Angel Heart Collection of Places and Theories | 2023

If Johnny is a second personality in Harry's body, and the Johnny personality is aware of the thoughts and deeds of the Harry personality,
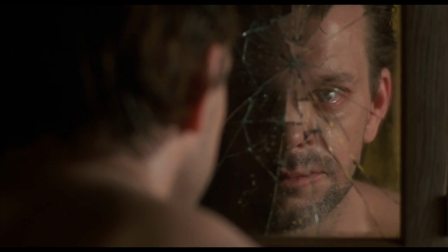then it makes more sense to kill the witness in advance, as Johnny would have the capacity to do so.
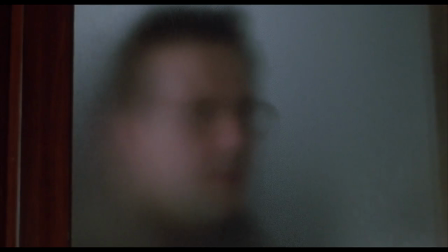Johnny isn't stopping Harry's investigation. He's leaving Harry with just enough information to keep going.
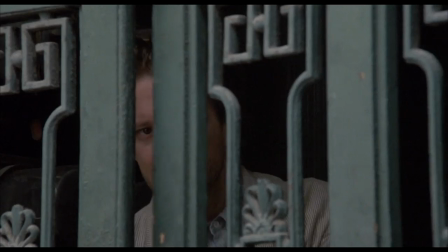Why is that? Well, let's assume that the murderer, Johnny, the devil, or whoever, has the capacity to reset time.
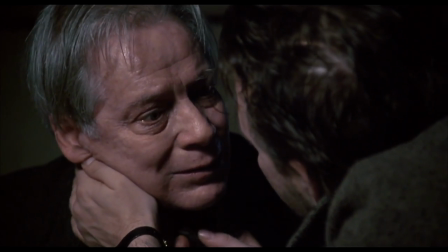It would benefit them to allow the interrogation in order to learn what the witnesses is willing to reveal,
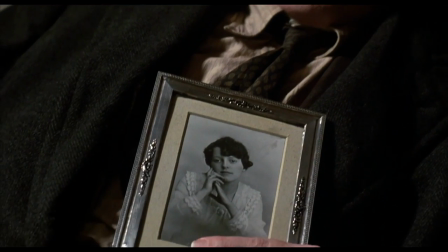and then retroactively murder them prior to the investigation.
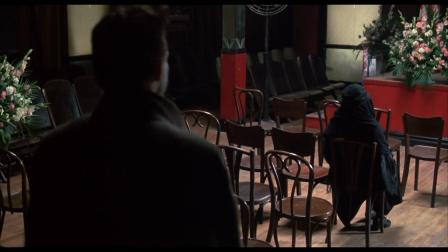If that sounds crazy, remember that the woman in black seems to have the power to undue events,
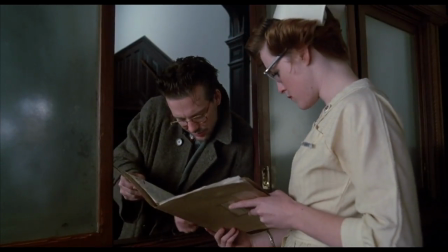and the theme of altering the past by altering records is very strong.
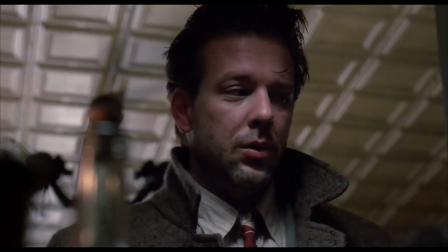But now, let's look at the biggest clue from the filmmakers that time is repeating.
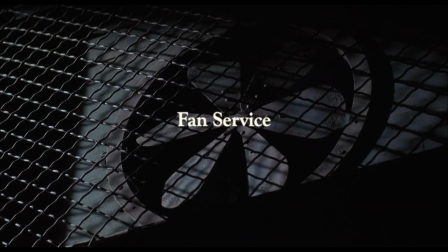Fan Service
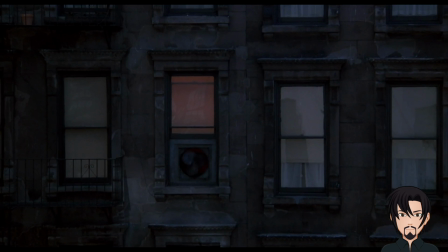Many essayists and vloggers, including this channel, determine that fans broadly represent evil.
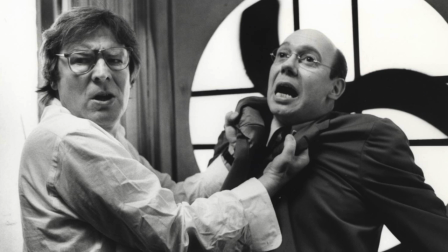Alan Parker admits to this, stating that, the literal blades of the fan bring to mind a guillotine,
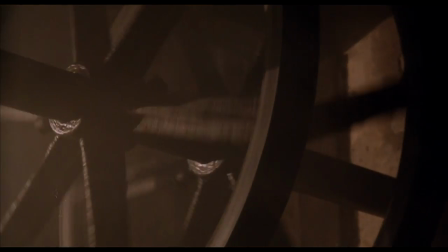or executioner's axe. Parker leaves it there, but is there more?
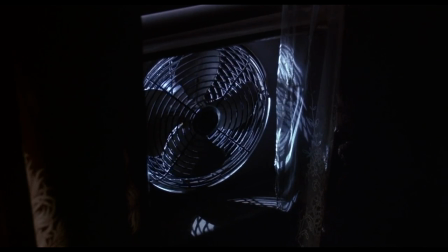It has been asserted that the fans increase in speed when evil Johnny becomes dominant,
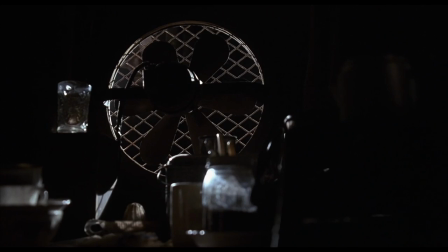that the fans are moving clockwise when Harry is in control, and counterclockwise when Johnny is in control.
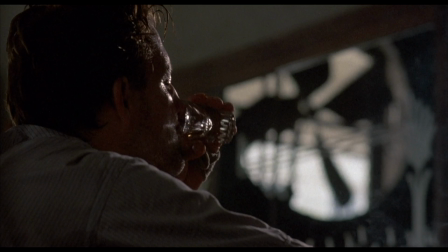This latter explanation is supported by other videos on this channel, who examines the scenes where the fan is seen in the mirror and appears to be spinning counterclockwise.
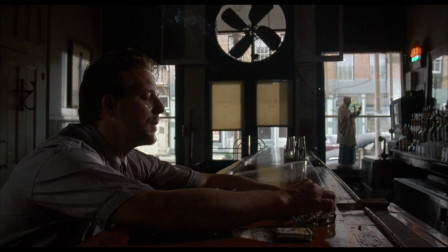However, what does account for times when the fan appears to be spinning counterclockwise?
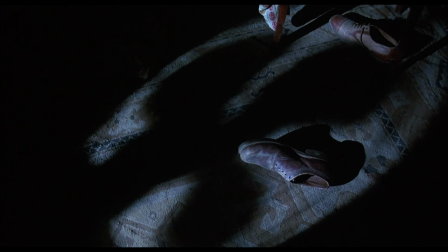Because our vantage point has changed, including when we see only the shadow of a fan. The explanation that is consistent throughout the film is that the fan slows down before a murder.
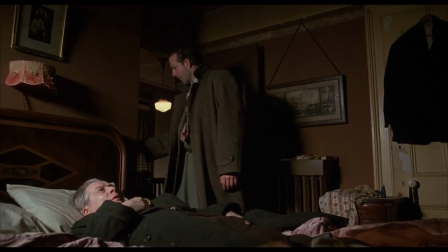When Harry leaves Dr. Fowler locked in his bedroom,
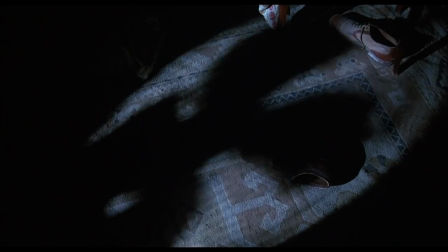the fan in the Fowler house slows down and changes direction just when Harry is leaving,
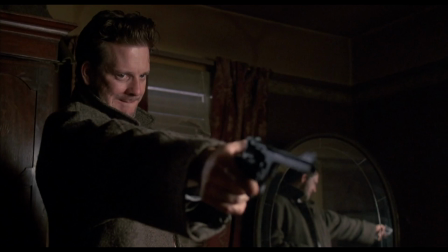exactly when the murderer would be emerging.
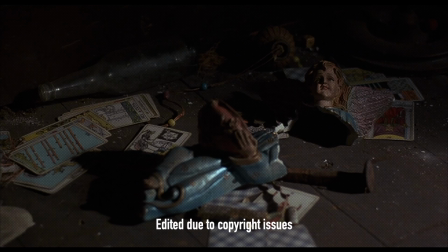Later in New Orleans, the fan in Tootsuite's apartment stops at the moment that the murder would be happening.
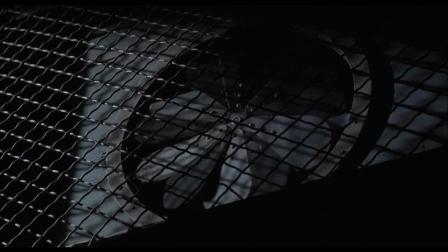This creates an interesting question. Is the fan stopping and reversing direction, or is time. It seems that all spinning, clockwise machines in Angelheart are metaphorical clocks.
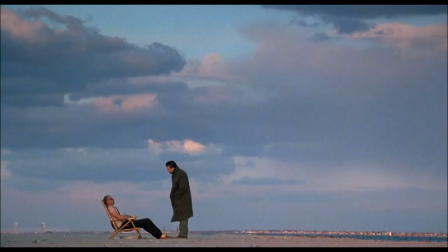The Wonder Wheel Ferris Wheel at Coney Island has stopped turning as figures inhabiting that world seem metaphorically stuck in time.
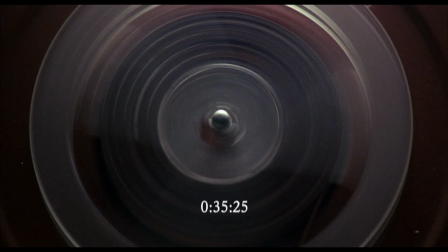Let's look at a cut at 03525 that seems designed by the filmmaker to explain the fan.
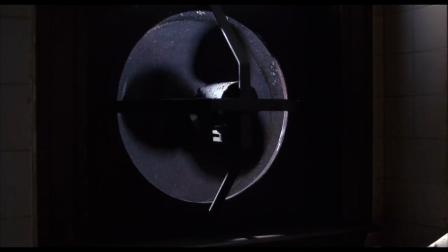The spinning fan does a graphic match to a receiving reel of Harry's audio tape recorder.
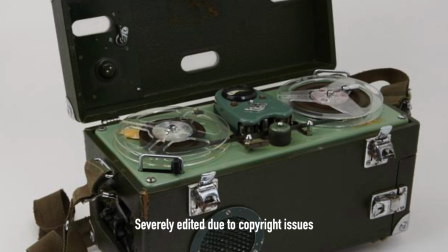The tape recorder can play events forward and backward, but it also allows you to rewind, re-record, and alter the record of events.
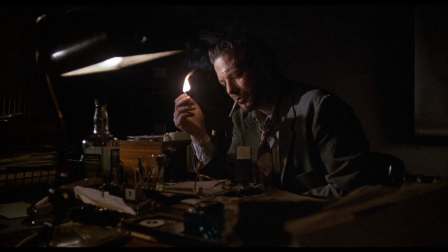Harry does exactly this. The pretense of the tape deck is that Harry is delivering audio recordings to Cypher as a way of reporting his progress,
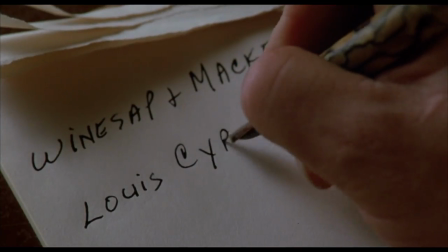which is rather silly, since writing a letter or making a phone call would be more practical.
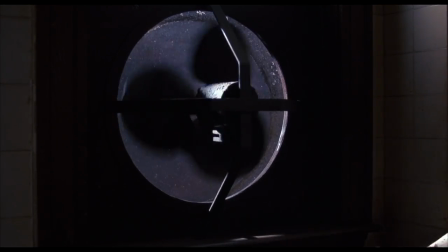In other words, I think that the tape deck's presence as a symbol is its primary purpose.
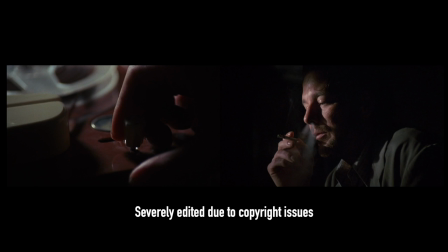The premise that he is making audio recordings for Cypher is just an excuse to get the literal plot device into the movie.
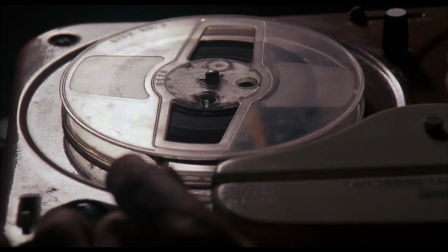Harry removes a part of his report as he thinks Cypher should remain ignorant of its contents.
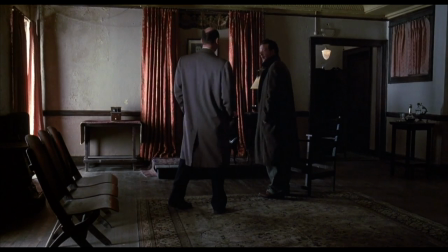Harry doesn't know that the devil has been doing the same thing to him. Trap doors.
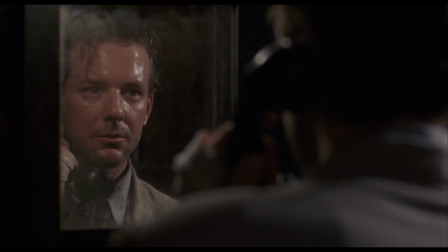If the devil was reversing time in order to redo events, you might think that we would actually see history reset itself.